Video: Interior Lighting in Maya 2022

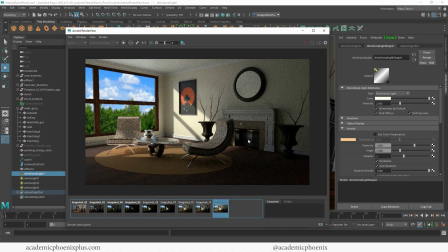Now, if you do like some of the specularity, so for example, I did kind of like that specularity here, you can bring it back. It is your choice. This is an artist's choice.
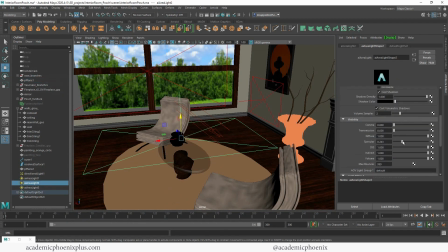So that means that if you feel like maybe you do want a little bit of that specularity, then you are more than welcome to bring that up.
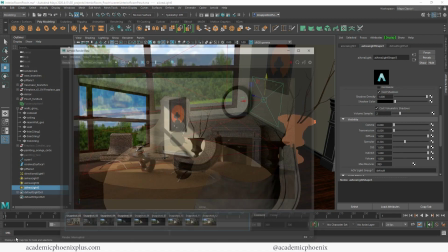Now, the bottom of the chair is blowing out.
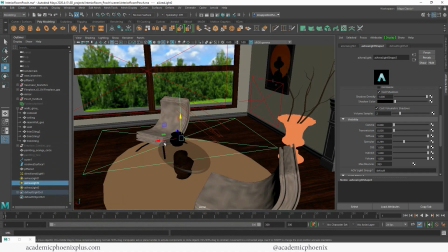So the way you can tackle that is by either making the light smaller and maybe even duplicating it so it doesn't affect it. Or what you can also do is called a light blocker. So a light blocker is considered a filter.
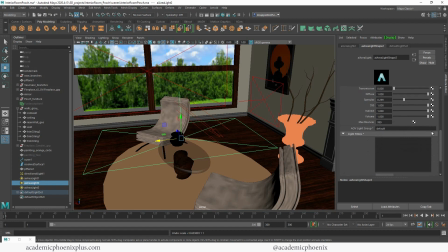So down here at the bottom of this area light, I'm going to add a filter, and I'm going to add what's called the light blocker. The light blocker creates this tiny little transform. And by the way, you can find it here under transform. And what I want to do is use this to block the light.
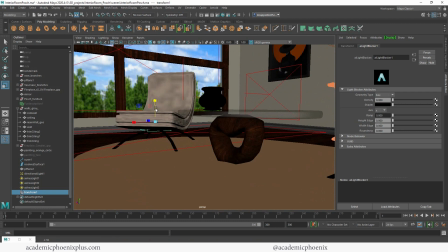So for example, I'm just going to make it a little bit larger. I'm scaling it, I'm making it bigger. And I really just want to block the bottom of the chair. And to be fair, I only want a little bit of it.
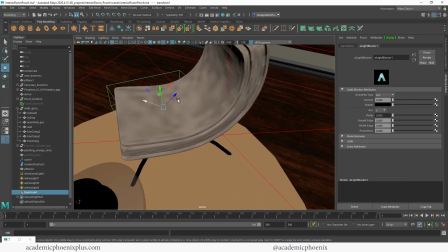So let me just go in and just do a little bit of changes here just to make sure the blocker fits well underneath the chair.
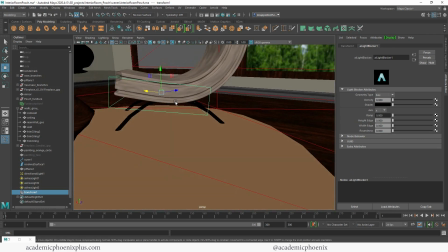Something like this, maybe a little bit thinner, because again, it's just the bottom of the chair.
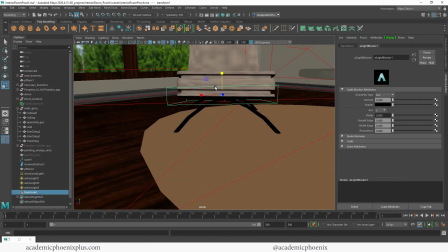That actually looks pretty good. Cool.
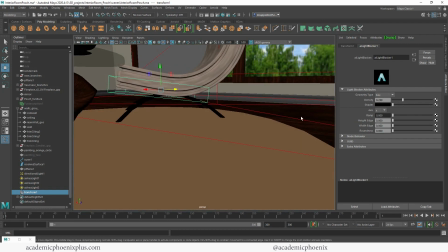And I'm going to increase the density. And I'm also going to increase the height and the ratio. Now, again, I have a video tutorial on what all of this does, but what happens is that it will darken this area here.
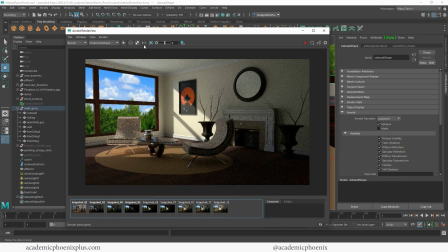So if you find it to be, there's something that you find that the light's blowing out, you can use a light blocker. So let's see what that looks like. So let's compare and contrast. You can see how bright it is. Let's turn that off. You can see that it's making an impact.
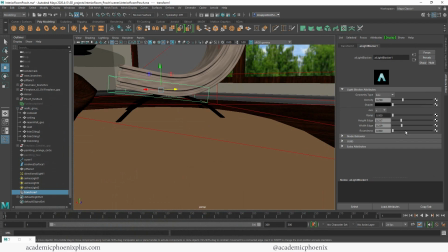If you want a stronger impact, we can always select it and increase the density and also, well, just increase the density.
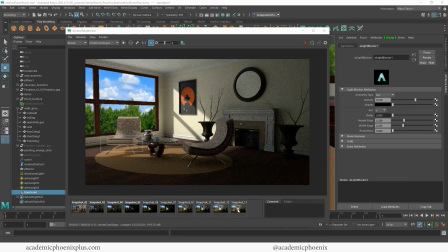All right, it definitely looks better. Much more natural. All right, so now that we have basically the window and all the bounce lights around it, let's go ahead and talk about this dark area, the other side. So this is where you can add another area light.
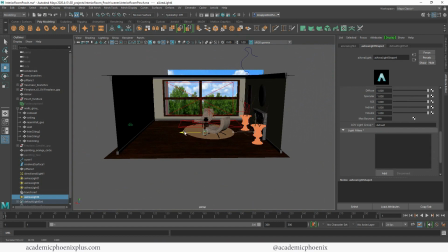Again, I mentioned that these are my favorite lights. They seriously are my favorite lights. Let's go in and give this area an area light.
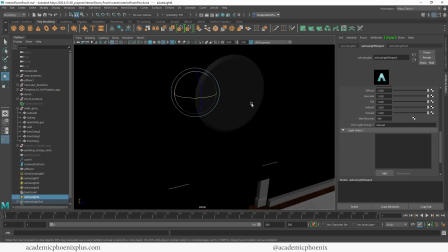I'm going to make sure that it's rotating over here. And this is basically going to be my interior lighting.
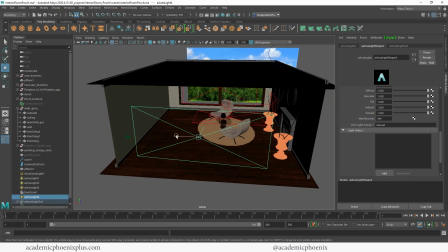So we're assuming that there's going to be some sort of light source. Perhaps there's another window over here.
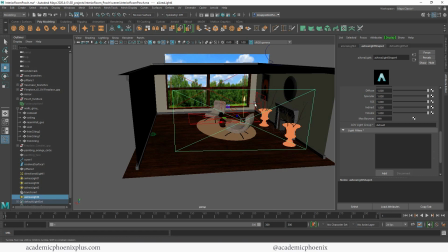You just kind of have to be a little bit creative, but just make your light, reasonably big.
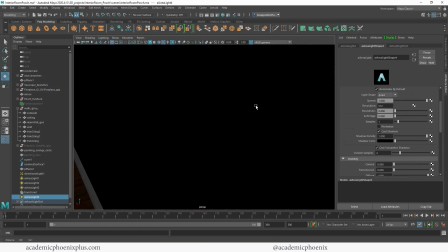Go ahead and turn off normalize. And then if you like, I would recommend that you give it a color.
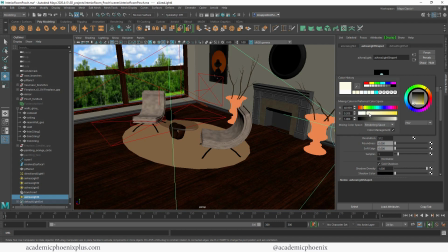Again, you can choose a little bit of, it depends what you're trying to achieve. You can choose a little bit of warm. You might want to go a little bit more in the orangey side. Depends what type of lighting you want on your scene.
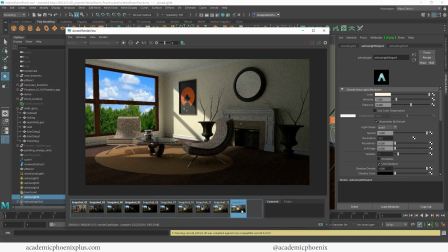Let's see what that looks like. All right, this is what it was before, and you can see what a big difference that light does.
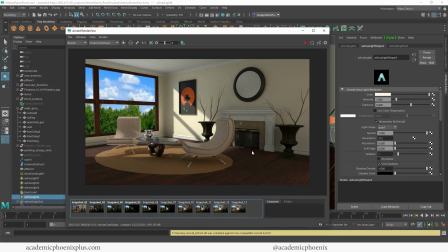So I would call this IKEA catalog lighting. That's what I would call this. And the reason why is because everything's very even. You can see everything clearly. There isn't that much mood to it. The purpose of the lighting is to be able to see all of the hard work and furniture that you created. So if you wanted to give it a little bit more mood,
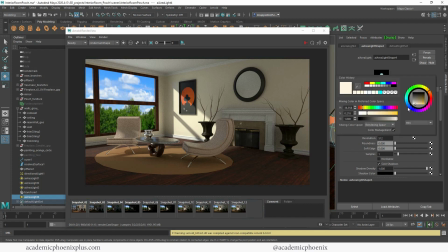you might want to consider changing the color. So for example, maybe you might want to go for a little bit more red and make it a little bit more pink. So there's like a little bit of a gradient. Now Pixar, Blue Sky, DreamWorks, it's all about gradients with them.
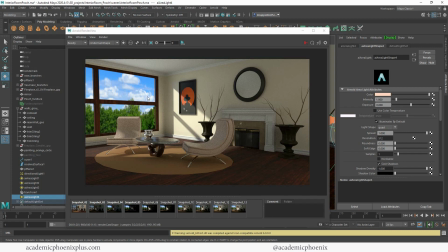So keep that in mind as if you want to be like a lighting artist, that you really want to make sure that you add colors like almost like saturated colors. And I am going to decrease the intensity just a little bit so that it doesn't really distract from my hot spot over here.
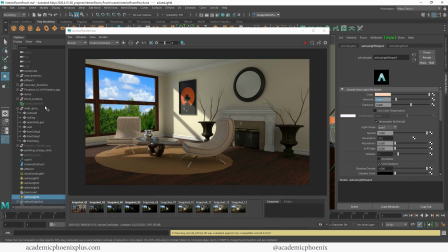I really want to make sure that everything kind of bounces and works together. And I also have fur, by the way, so my carpet is not this weird little flat thing, and the render time will take longer.
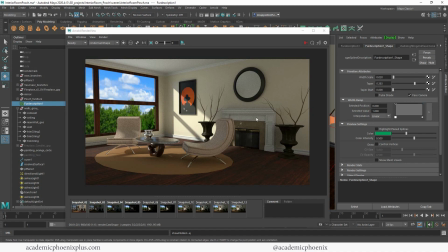But let's see what it looks like with a little bit more color, a little bit more mood. All right, let's take a look.